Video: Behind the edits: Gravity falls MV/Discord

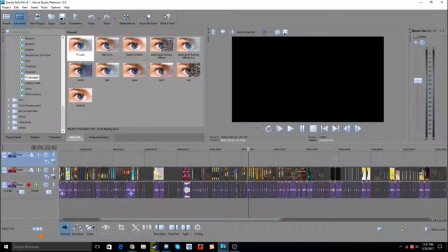yeah because I was extremely surprised by how I was able to keep up beats and able to have it not be horrible you know
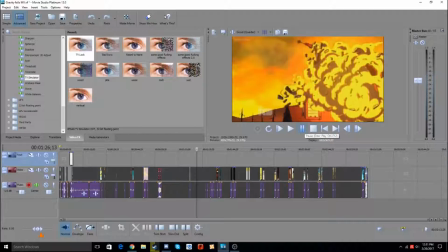fun fact this this whole thing actually ended up being only 300 look somewhere around 350 megabytes and I won't open up my folder cuz I don't want to forget to edit that out and and
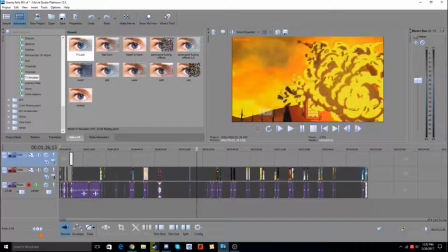I know some personal stuff is being scene because there are some personal followers in there
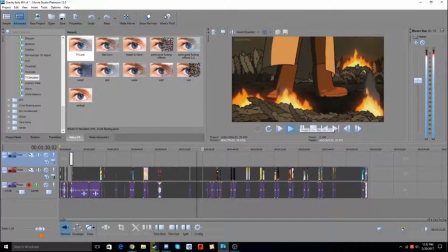oh yeah i
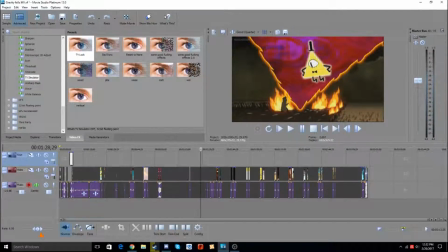forgot to say that you can see the disney you can either see the disney xd logo or the kiss cartoon logo on the top right there that's that's kind of funny to me honest to me
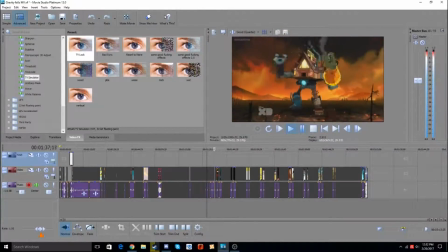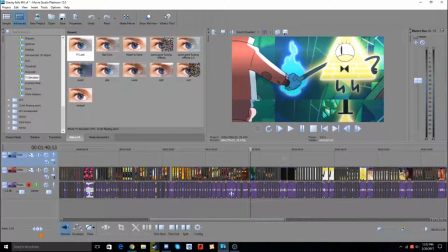ah that right there that little effect right there it happened for so little but
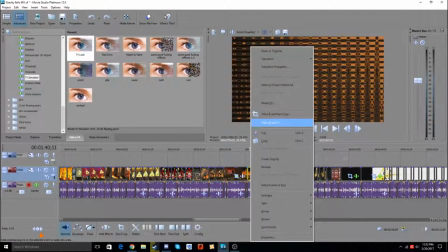it's such a crazy effect to me because i was trying to put a little beat right there
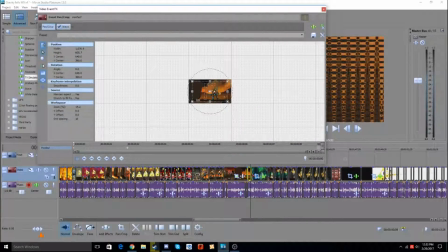but it ended up just not working and in fact you couldn't even see it at all so for this part right
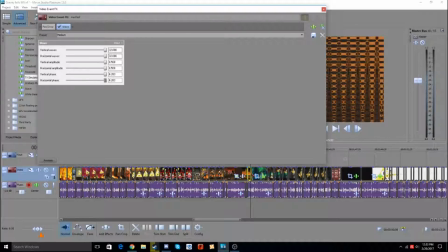here i literally just put everything up the full like i put everything vertical vertical waves, horizontal waves, vertical amplitude, horizontal amplitude, vertical phase, horizontal phase. And it ended up in this little product right there.
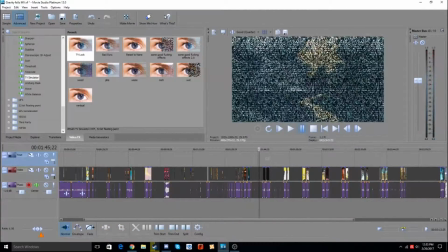And there's this long part of course, you know about that. Maybe I'll remake this and put RSMB on it, real smart motion player. And maybe that will make it better.
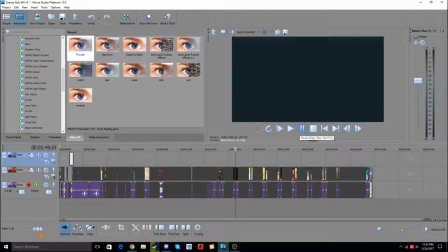Okay so for these little parts right here where it goes like,
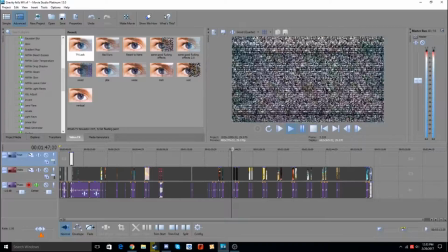it goes through that little phase right there and goes like that right there i put a
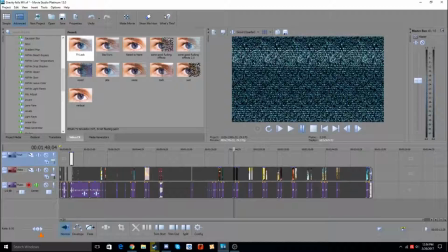little transition right there i put a little tv similar effect and
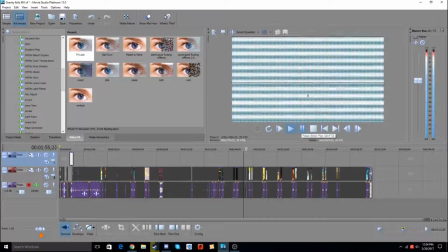right here i i kind of messed up the transition right there
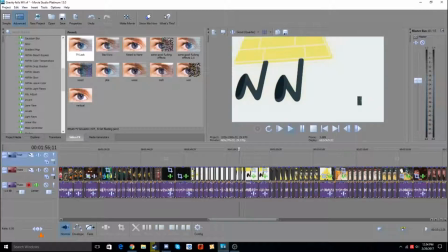like um i put a little too much right there and and i
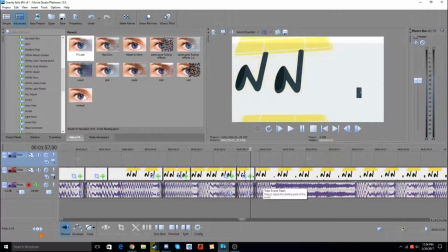and maybe i should fix that whenever i remake this but
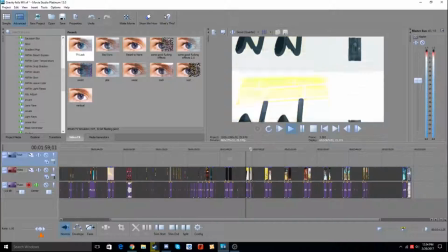you know for now all right skip
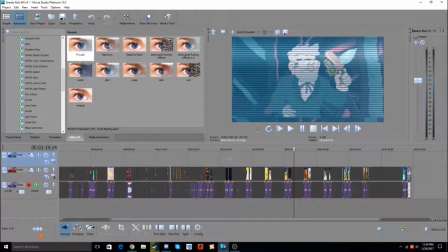skip skip skip all right for this part right here um i i didn't really try to put too much of a crazy effect on here because this part is kind of the sad part where uh ford has to pull out his memory gun and has to uh erase stans memories so which is
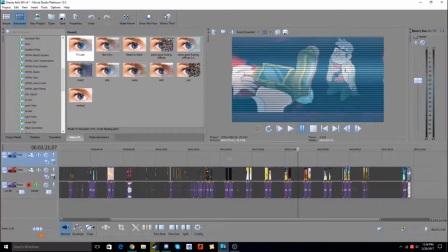why i put this low effect right here and it's like you know really calm right there and there's
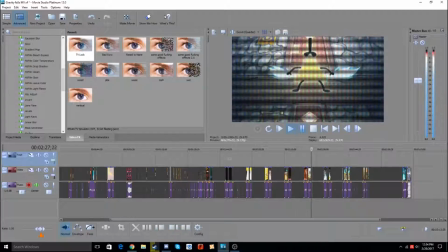no need to have a crazy effect I
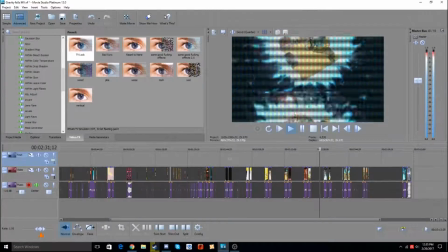guess like I gradually put started to put more crazy and crazy effects like
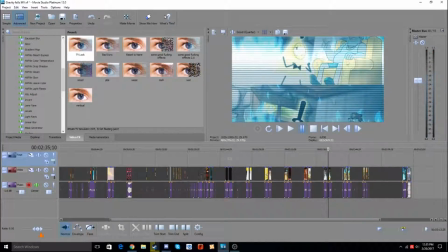because I didn't want to make it the same TV similar effect and just make it feel repetitive because it already is repetitive and I knew that going making this so I didn't want to make it too repetitive I want to make it have a unique effect and all that,
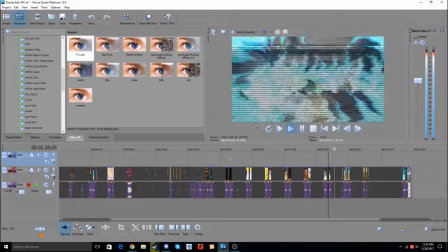nothing special right there.
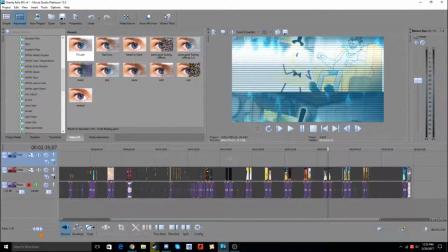Yeah that little part right there where it kind of drops and makes that little cool sound. I wanted to put like a little blue screen so it kind of transitions and I probably should have put a different effect right there but and it may get and people watching this may not get what I'm saying. but yeah
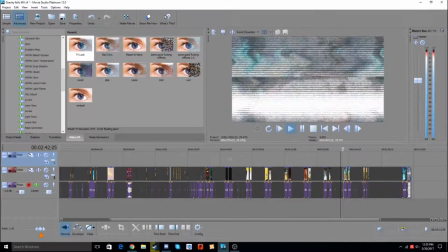that's the special right there on the scan probably still better this effect
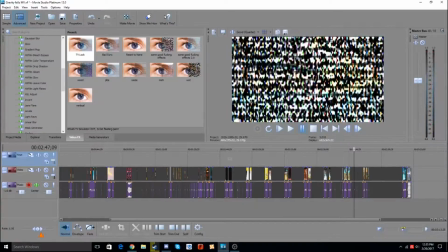too this effect i want to talk about that effect so this effect i don't
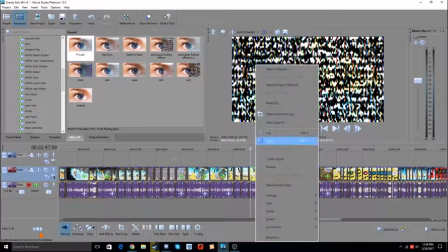know what i put on it but i do know that i went absolutely crazy
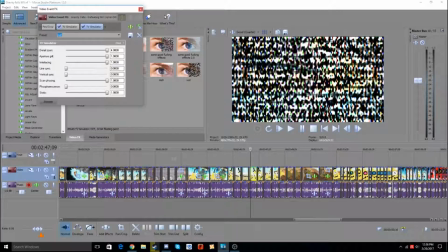on it i put everything on there i put the line sink down put the phosphor inch down um uh yeah i keep that down still i think i have a reason for that I do have another one right there.